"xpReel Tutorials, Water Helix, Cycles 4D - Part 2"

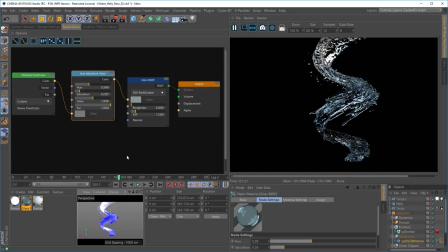1173s
right so that's great that's the attribute point color node so you can drag maps in from your objects it directly into the material editor and then use those in your shaders to get the effects that you that you desire so
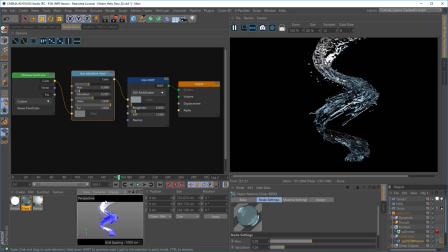1189s
pretty cool right so what else do we need to do here so we've got our lighting using our torus we've got our very easy quick water material made what we
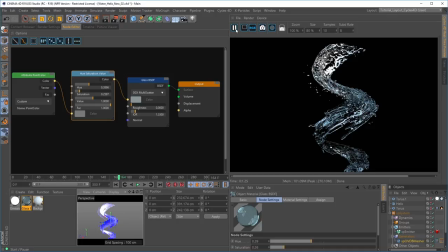1203s
need to do really is set up a camera and start setting up maybe some shallow depth of field and getting all that right. So I think what I might do is I'm just going to jump into my standard layout.
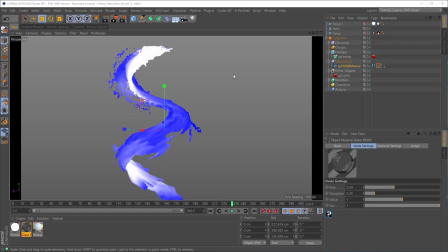1218s
So what we're going to do is bring a camera in the scene. So we'll go to the Cycles 4D menu and go to the camera.
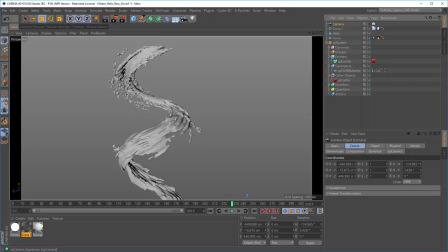1225s
And this brings in a Cinema 4D camera with a Cycles 4D tag on it. So let's look through that camera and let's think about positioning. So I like the, let's have a look. i really like this underneath section here um i like the way this is
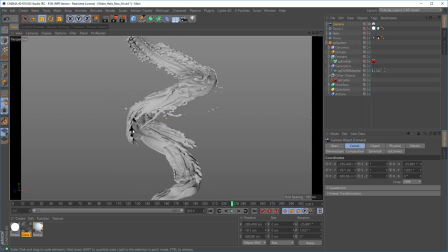1245s
coming away from the camera at this point underneath and then whizzing around so that looks really nice so i want that in the shot and i want where it ends i want this to be out of frame because it'll
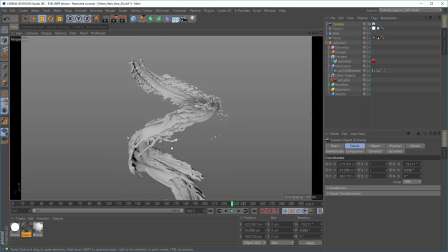1258s
look odd otherwise if it's just stopping at a point so i want that to be out of frame so it's just dolly in but what would be nice is if we could get some of this circular shape here so if we could have the angle from maybe here looking upwards so let's just
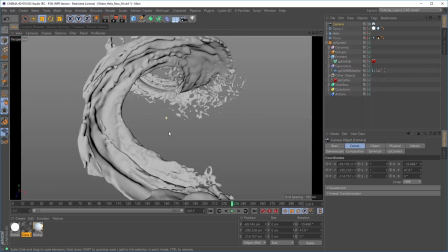1276s
dolly in from there so that's looking pretty interesting um not quite right yet but interesting so what i'm going to do to make some fine adjustments from here is go to the camera and i'm going to select a null make the camera child of the null and I'm going to make some adjustments
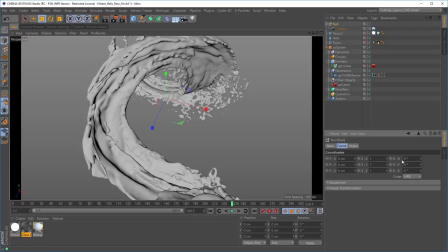1295s
using the nulls rotation settings. So we've got heading pitch and bank. The pitch is going to allow us to maneuver it this way.
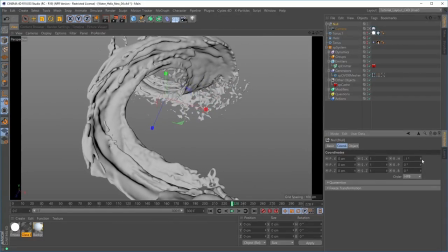1310s
The heading is going to allow us to kind of twist it and then the bank is going to give us this more horizontal movement.
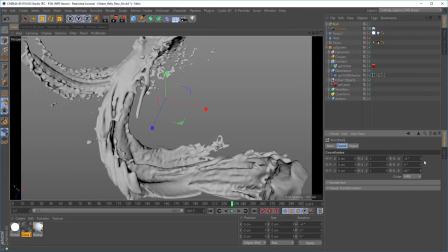1318s
So I quite like it maybe coming across the frame like this. That's interesting so let's i'm just going to deactivate the open vdb mesher and
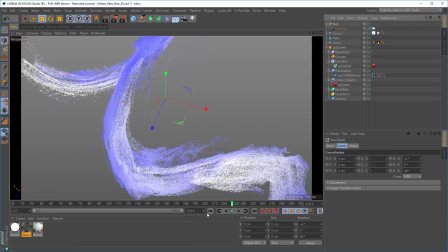1328s
just so we're looking at the particles because this almost plays in real time so this
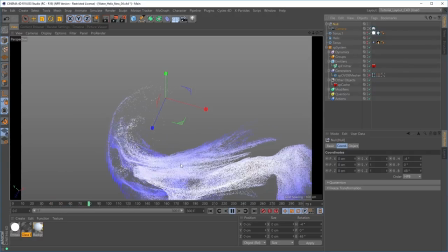1333s
looks quite nice we've got it coming across the frame whooshing around in
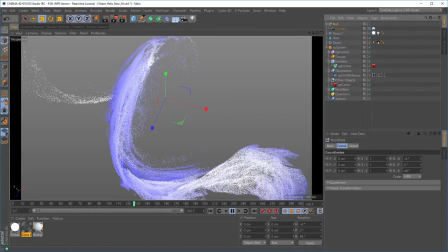1338s
a circle and then coming back out of frame so that looks
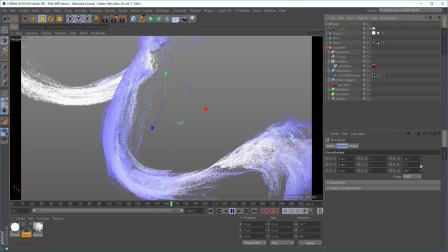1343s
that looks pretty nice what would be good is if we could just get a little bit of
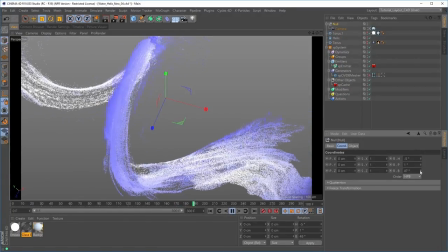1350s
this circular motion in so let's just see what can i do with this to get it there we
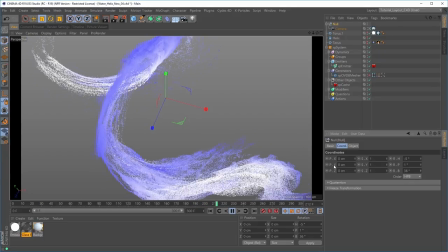1356s
want this to look like it's going away and coming back around again so something like that is
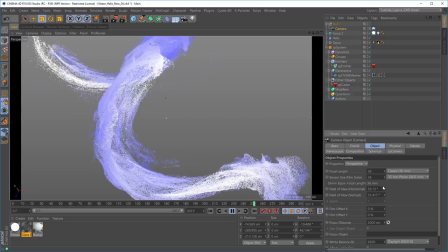1361s
looking quite nice um i could try we've got a 35 mil camera at the moment we could try a maybe a slightly wider
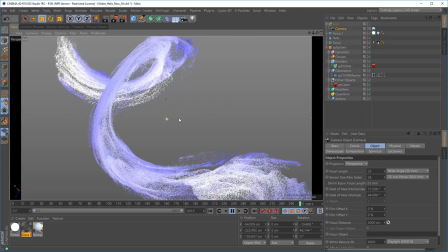1371s
angle lens on that camera and that is going to extenuate
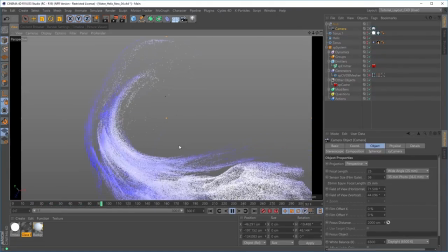1377s
that somewhat i think it'll bring it into the into the frame more that we want this circular shape coming
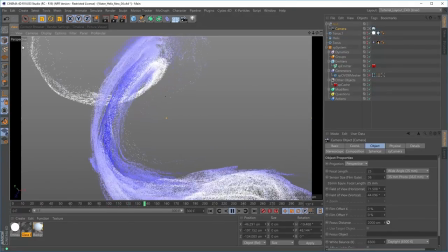1383s
around that's nice and then we want this coming out of shot so
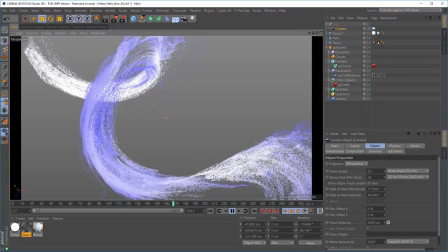1388s
i think we're kind of getting there um let's go back into my null
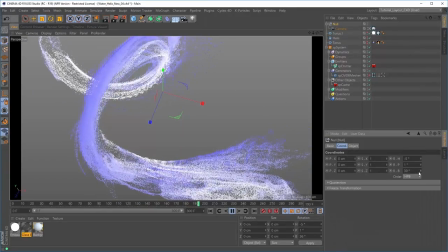out of shot
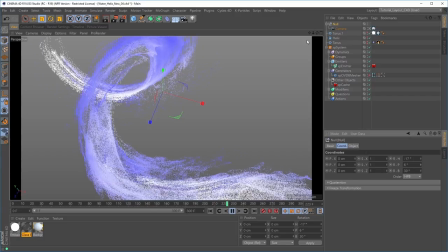1403s
and then let's just get the camera and just position it here somewhat